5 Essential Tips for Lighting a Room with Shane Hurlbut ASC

I'm going to make myself some hot chocolate. This is one of my favorite diffusions. The lens is the soul of your story.
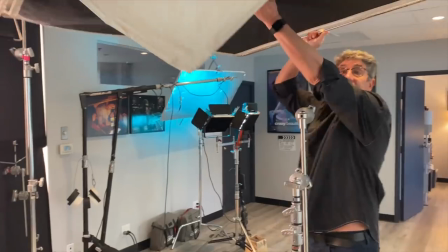It creates this beautiful scallop. Can you stand over your camera?
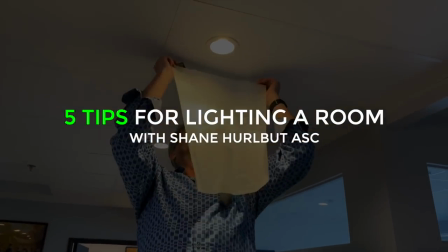Tip number one, always start by lighting the background in your room.
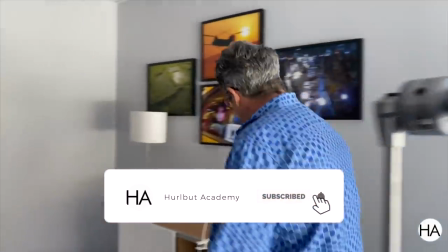And that can be done many different ways. You can use little out-of-focus lights like this IKEA bokeh light.
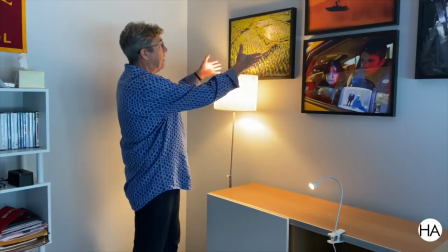You can use practicals in the background that create this beautiful kind of scallop pattern.
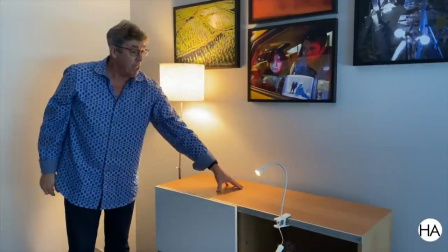You can put some tchotchkes on the top of this cabinet that will create out-of-focus stuff,
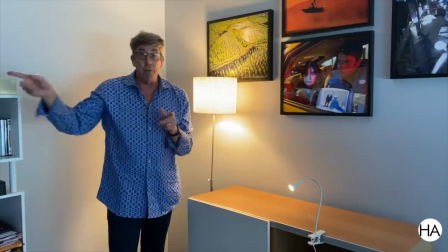highlights and everything when you go in for a close-up.
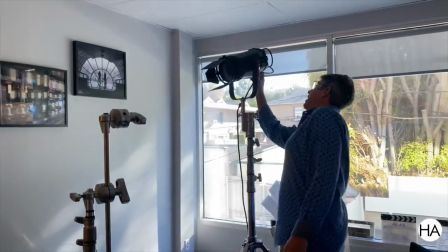The other thing is the classical slash of light that's mixing the tungsten with the daylight.
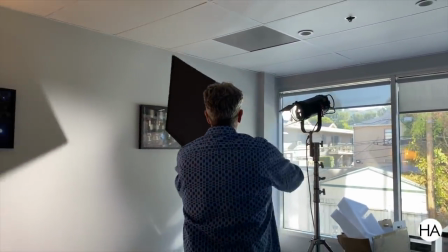And you can do this with a simple flag. And again, everything is about creating light and shadow.
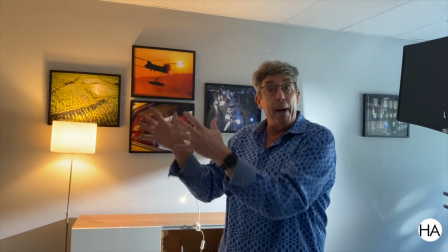That creates the depth and dimension within your background. And it sets up the ability to,
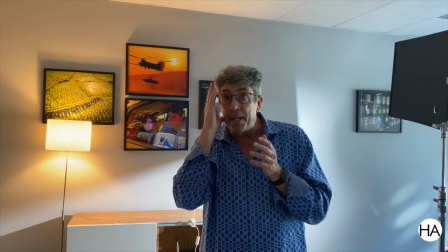when you're going for the close-up and you're keying from maybe this side and this side you're going dark,
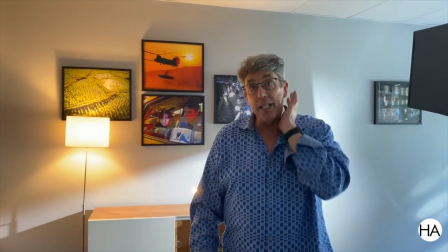you can then use the highlight in the background to separate the dark side of his face. and it always is classic,
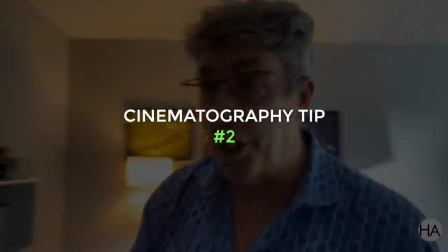but it's absolutely beautiful lighting. Tip number two is lighting the midground.
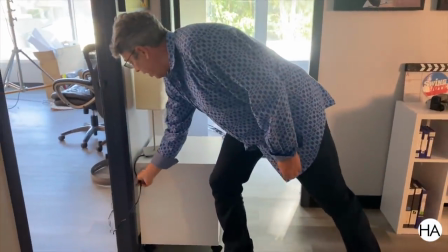And I'm lighting areas that maybe our actors are going to be moving in and out of doorways.
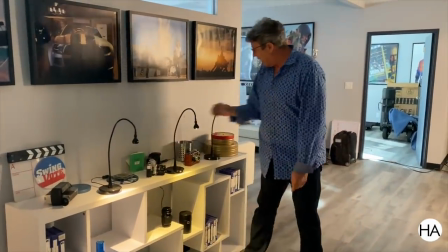So I'm putting little accent lights that can kind of highlight things in the background.
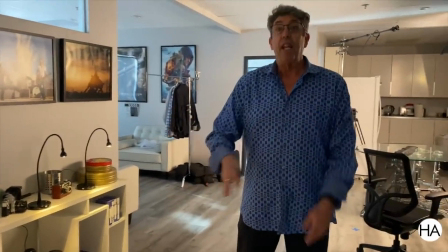So I light the midground. Tip number three is room tone.
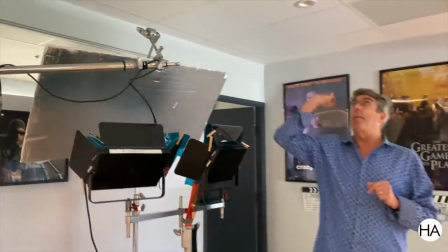With Room Tone, I always love to try to bounce something into the ceiling or bounce it off cards that's
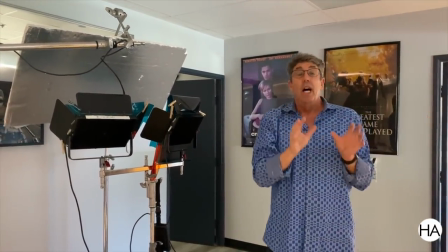going to fill and infuse a fill level into the shadows.
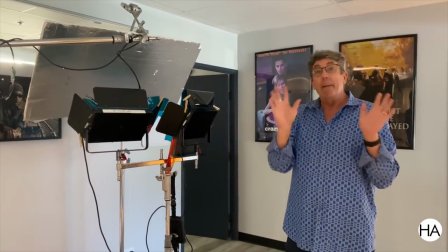And I love it to be a medium blue-green color, like a cyan.
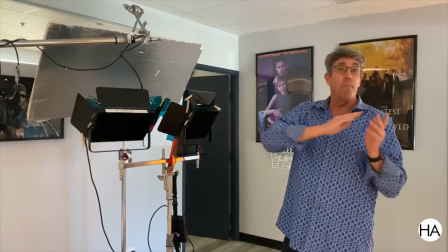I started doing this on Terminator Salvation and from that time on, I've done it on every feature film.
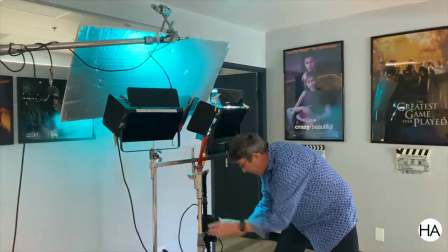Now what I do is I'm popping this with this color,
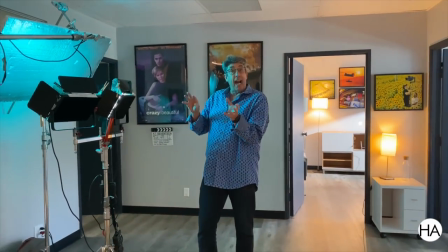Or I'm able to just take a sky panel and throw that color into it.
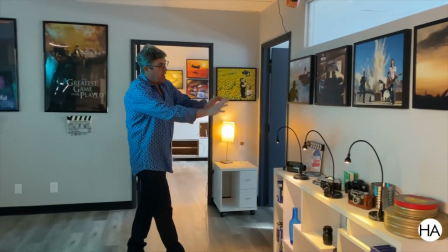And you can see how it infuses this blue-green nature into your shadows.
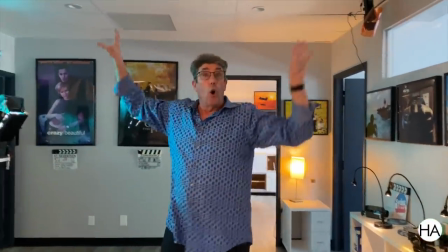And I'm kind of, will do this all over the room sporadically, wherever I need.
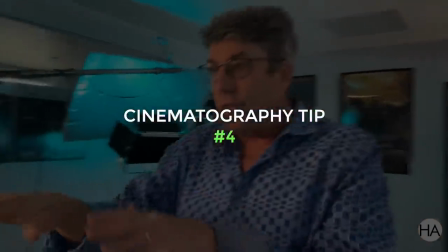Tip number four, with the actors and where they're moving, you want to light an area. You do not want to light marks. Because I feel that in this day and age, it's much more free form. You want the actors to be able to move wherever they want, and it creates a much more emotional impact because the lighting doesn't feel lit.
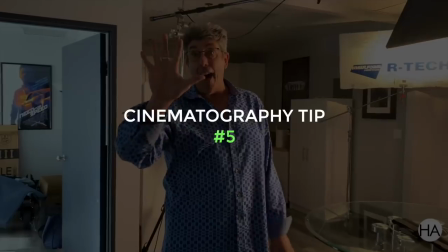It feels more natural. And then tip number five, when you come in for the close-up, you can see.
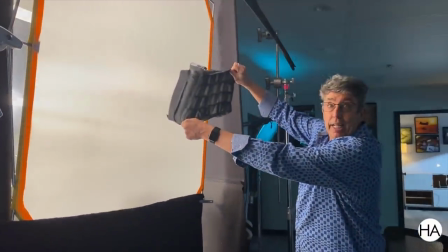In my wide shots, I'm probably using egg crates to be able to control the light so it doesn't fly all over the room.
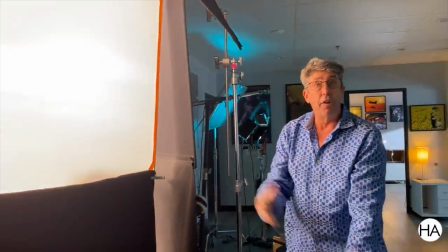And then when I come in for the closeup, I'm ripping this egg crate off so I get all, I'm able to see all of the light.
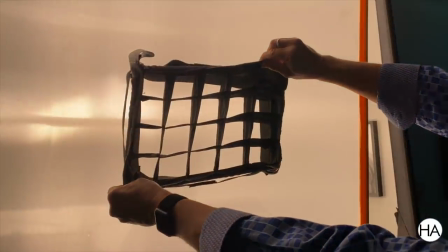So if you come over here, you can see that if I'm looking like this, my face is only seeing like two-thirds of the light.
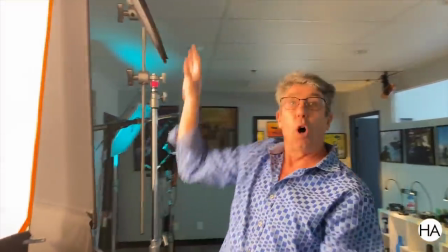Where if this egg crate was off, I'm seeing the whole source. It's very creamy, very beautiful. And that's your five tips for lighting a room.